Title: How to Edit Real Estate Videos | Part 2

And I just wanted to keep the motion between the 3 shots the same. Alright, so then whenever you're done something on the level that you're working on, so whether you start with the main level or the top level, I always find like it's a really good idea to kind of show like this transition shot of you're moving to a different level. So rather than like you're jumping from like the living room to the bedroom, and if the bedroom's on a different level, I mean, if you didn't show that to the viewer, they wouldn't know that the bedroom's actually on a separate level than like the main living area with the kitchen and the dining room, which can be really appealing for some people. So I think it's a really good idea to try and show as accurate as you can the general flow and like workspace of the house.
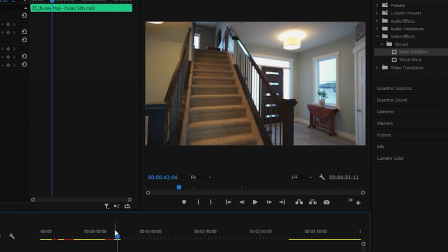So for this, now that I'm done with the main level, I'm just going to show a shot looking up the stairs, and that's very obviously showing that now we're moving upstairs to show the space upstairs. You don't have to put too much time into like the non-main exciting areas of the house. I'd say for the most part, and obviously it depends on the house, but the most exciting parts where you want to spend the most effort in the editing and the most shots would be the kitchen, the living area, and the master bedroom. Other than that, all the other areas, I mean, obviously with exceptions, only need like a couple shots to show it off, because you only have so much time in a video, 2 minutes usually or under, to show the viewer all the important parts of the highlights of the house. So you don't want to spend too much time on the non-exciting parts of the house.
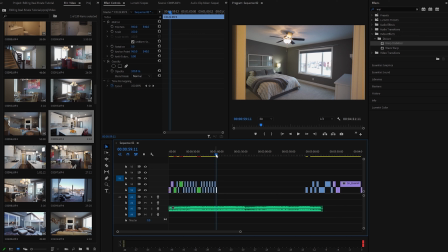Okay, so now we're into the master bedroom. So I have this kind of like introductory shot showing us kind of like walking into it.
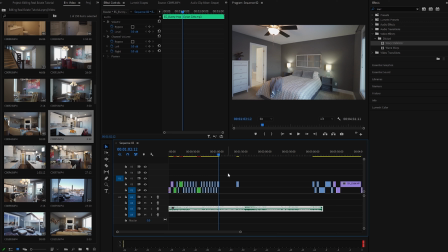This one's really nice because it kind of shows the door to the bathroom, which is the shot that we're going to show next. And again, it's like if the bathroom is nice, have a nice 1 or 2 wide establishing shots, and then really punch in and show the details of this bathroom.
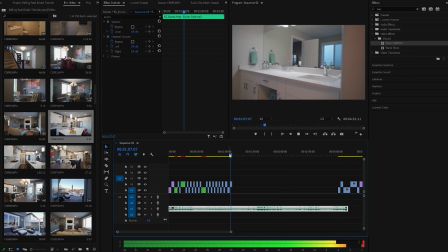So for this one in particular, double vanity. That's pretty cool, right? So we're going to show like a nice foreground reveal shot of double vanity.
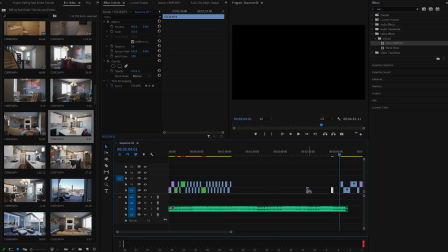And as well, this beautifully staged bathtub with this nice large window over top of it.
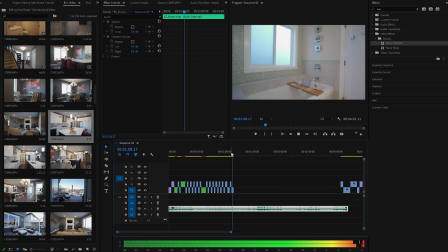Again, be a very appealing detail for potential buyer. So I always like to start with the front, exterior, establishing shots, all the interior shots, and then end with the backyard and surrounding area shots. And I find a really good way to introduce that you're back outside is if you have it an aerial shot, showing like a more wider establishing shot. If not, I mean, all the ground stuff will work just fine. For this shot, I just have like a nice little circling shot of the house.
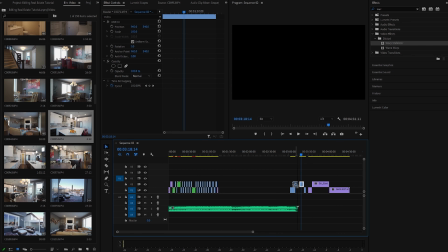And then we're going to again go in a bit closer here to show the house. I like this shot kind of like the up and backing away.
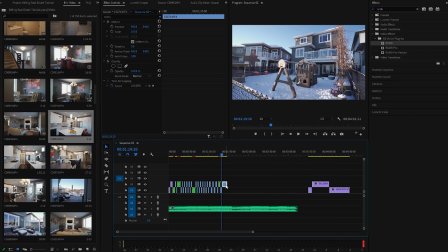We move on. Now we want to show off like the surrounding area. Again, a big selling point of this house is it's on like this cool little like nature reserve in the whole backyard. So just kind of show it off stylistically so we can have fun with it. At the end, So while I was shooting all this, I set up my little GoPro on a time lapse while I was filming the interior of the house.
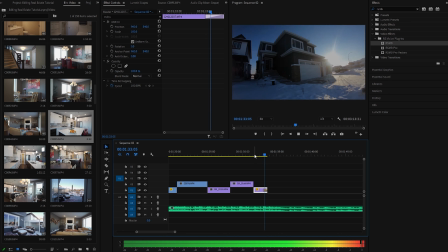So I have this nice little time lapse showing like time passing around the house. I think it's like kind of like a great way to end the house if you want.
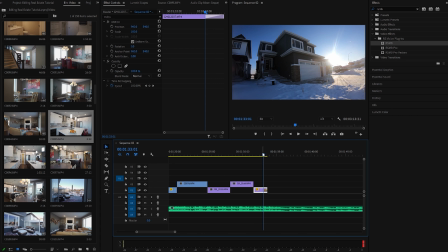And normally where it fades out here, this is where I put the branding of the real estate agent or whatever they wanted at the end of the video. But I think just showing the front of the house, even if you just copy and paste the exterior shot you have from the beginning of the video to the end here, I think that's also a great ending, just to kind of like bring it back around full circle. So we're not done yet. The last thing we have to do, which I have a lot of fun with, is color correct and color grade it. If you know any shots are like really like over or underexposed, you can fix those right away before you
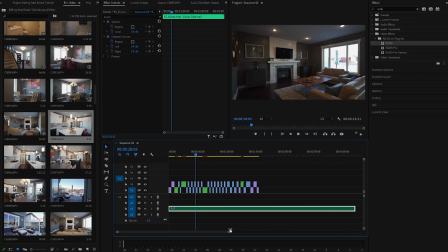start to grading. Like for this shot in particular, I know that it's going to be very underexposed,
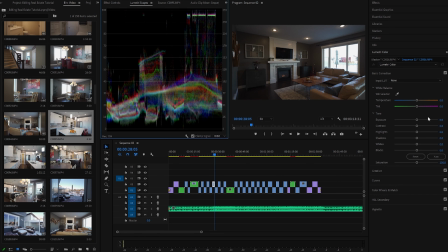so I'm just going to kind of open up my scopes here and just kind of like balance it out a little bit more.
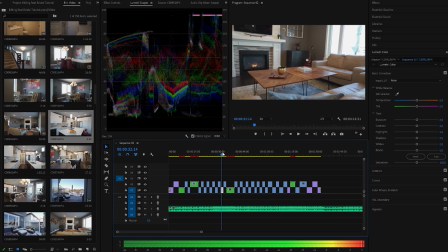Something like there. It might be noisy, so we might have to bring it a bit down, but just kind of go through, see if there's any shots that are outwardly exposed incorrectly. So once everything is corrected properly, we can move on to grading, the fun part.
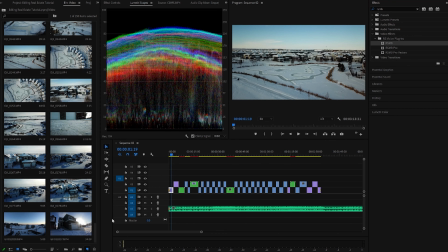I have a couple like LUTs or like preset color profiles that I use for all of my projects.
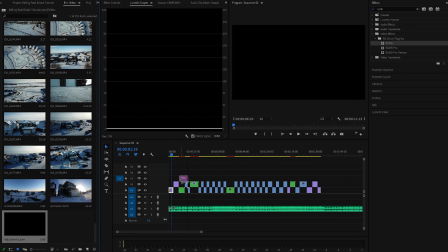So what I do to load them up is I just drag on my adjustment layer, and usually I'll again put on different adjustment layers into the different cameras I used.